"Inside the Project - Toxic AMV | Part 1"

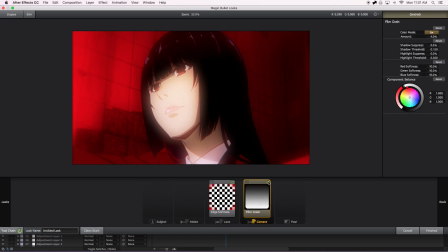753s
And then I added some film grain, also again, because it gives it a little bit of movement, like the grain is moving on the screen.
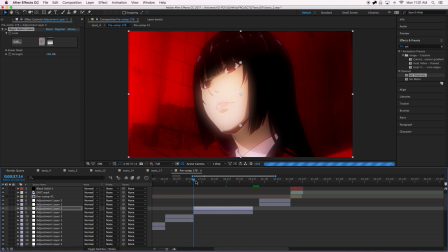763s
So now when we play this out, as soon as my computer stops giving me a hard time. And so now you're seeing this clip without the last panning element we're going to add to it.
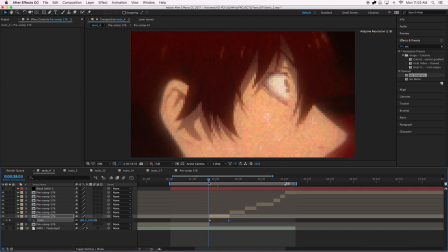775s
So let's go back into our main composition where I added that. It's in Toxic 4.
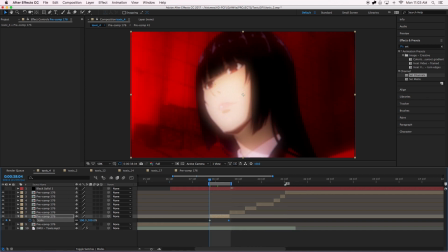780s
Again, we'll just create an in and out point so we can see what that looks like over here. And with this, it's just a scale that I did. So in scale, I made some key points. Here it's 100, here it's at 102.
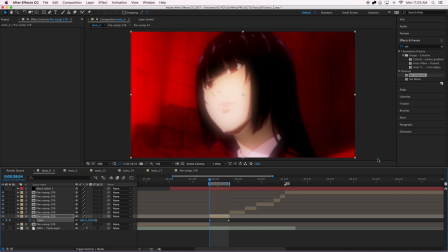800s
Very subtle movement, but I feel like it makes a big difference in making this very static into this, Huge difference.
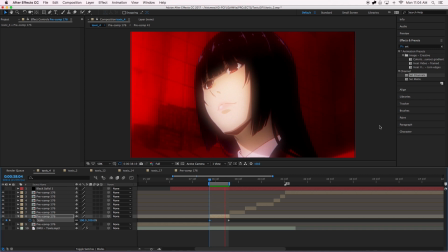813s
Perfect. Okay. So that's the breakdown of that. And that's the breakdown, of the color correction that I did for majority of this video. This is what it looked like. It was just, copy paste into all of the other clips.
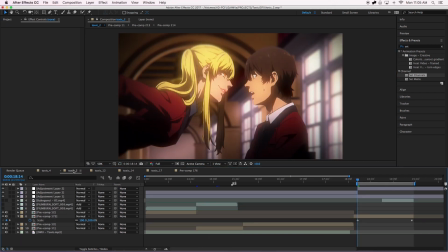827s
All right, so let's move on into the next thing that I wanted to show you guys. This will go into a little bit more color correction and also like changing the background and doing a little bit of scene manipulation.
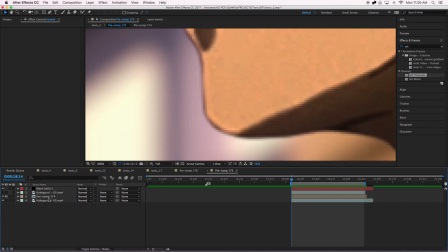841s
So let's go inside of this clip and take a look at what's there. So let's first take a look at my mask.
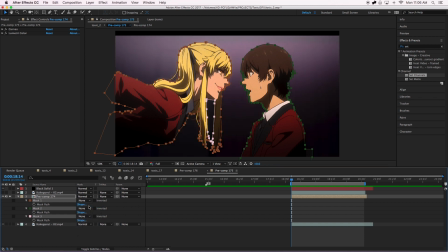848s
Let's see what it looked like without. And so I don't delete my mask again, let's just set this to none.
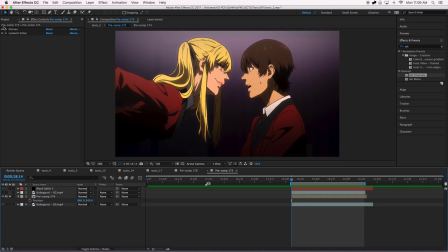854s
So this was the original clip. Let's take out the color correction here.
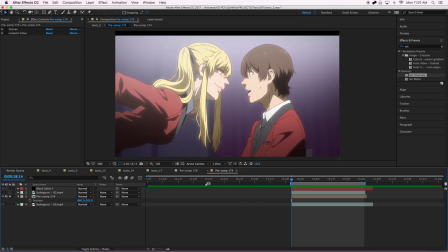859s
This is what it originally was. So the first thing that I did for color correction was I added some curves.
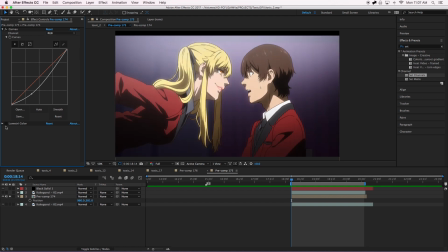865s
The basic curve tool. And then again, with this color correction tool,
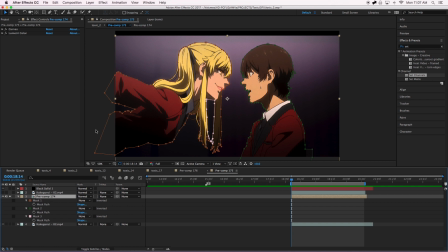873s
let's add my mask back in because this background looked stupid to me. I'm like, let's just put something there that's more interesting than a wall. So let's set these back to add, and this was at subtract.
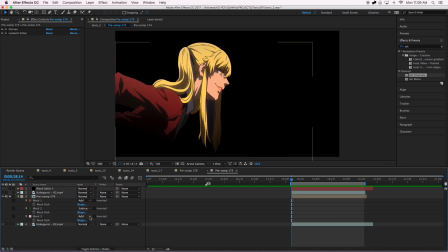888s
Oh, not that one. This was at subtract. Okay, perfect.
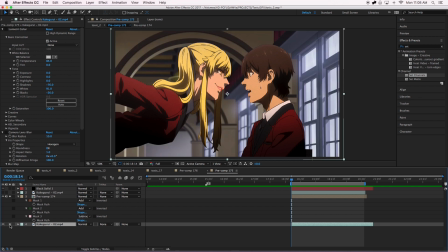894s
Okay, and so here we have this background layer. Let's take a look at that by itself.
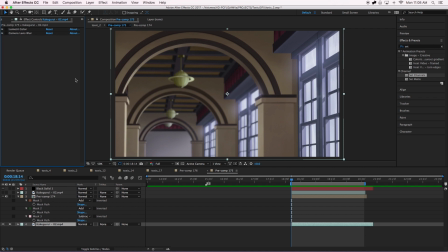901s
This was the original clip without any color correction. Added some color correction, increased the temperature and made it warmer, brought down the shadows, increased the whites, brought down the blacks. Then I added some camera blur to give it, that defocus look, repeat edge pixels.
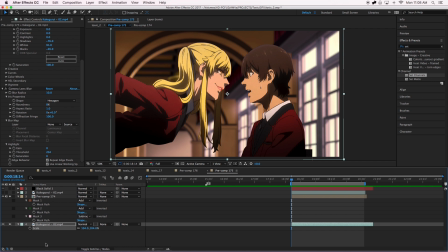920s
So now when we add back our mask layer, we have this, it's just given, a huge addition of depth to the scene versus when we just have, this
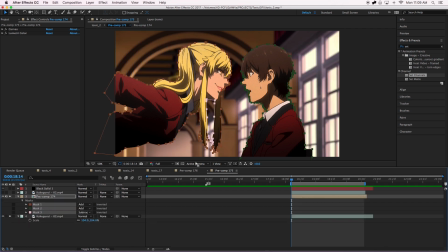936s
solid gradient background, So lastly, what I did is added,
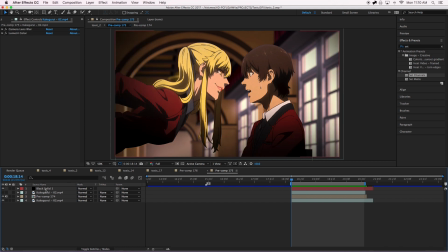941s
a simple vignette that I made with the black solid.
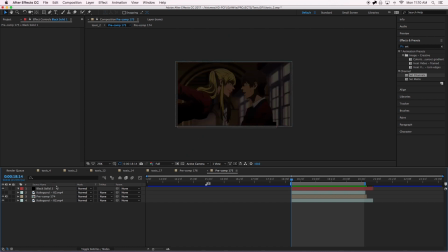946s
So if I take away the mask and then the transparency, put that back at 100. It was just a black solid that I literally brought down the transparency, added a little mask.
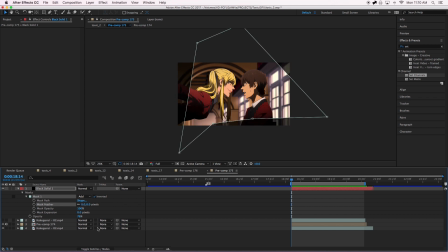962s
The mask is feathered to give it, the soft edges like this.
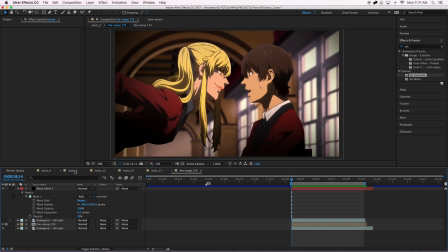971s
So if we go back to the layer,
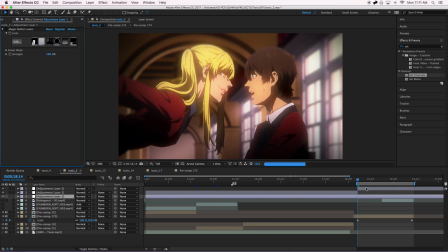976s
I added those same adjustment layers with the magic bullets. So you see here, I'm gonna add that, gives it that softer, diffused look. And then here again, some more magic bullets.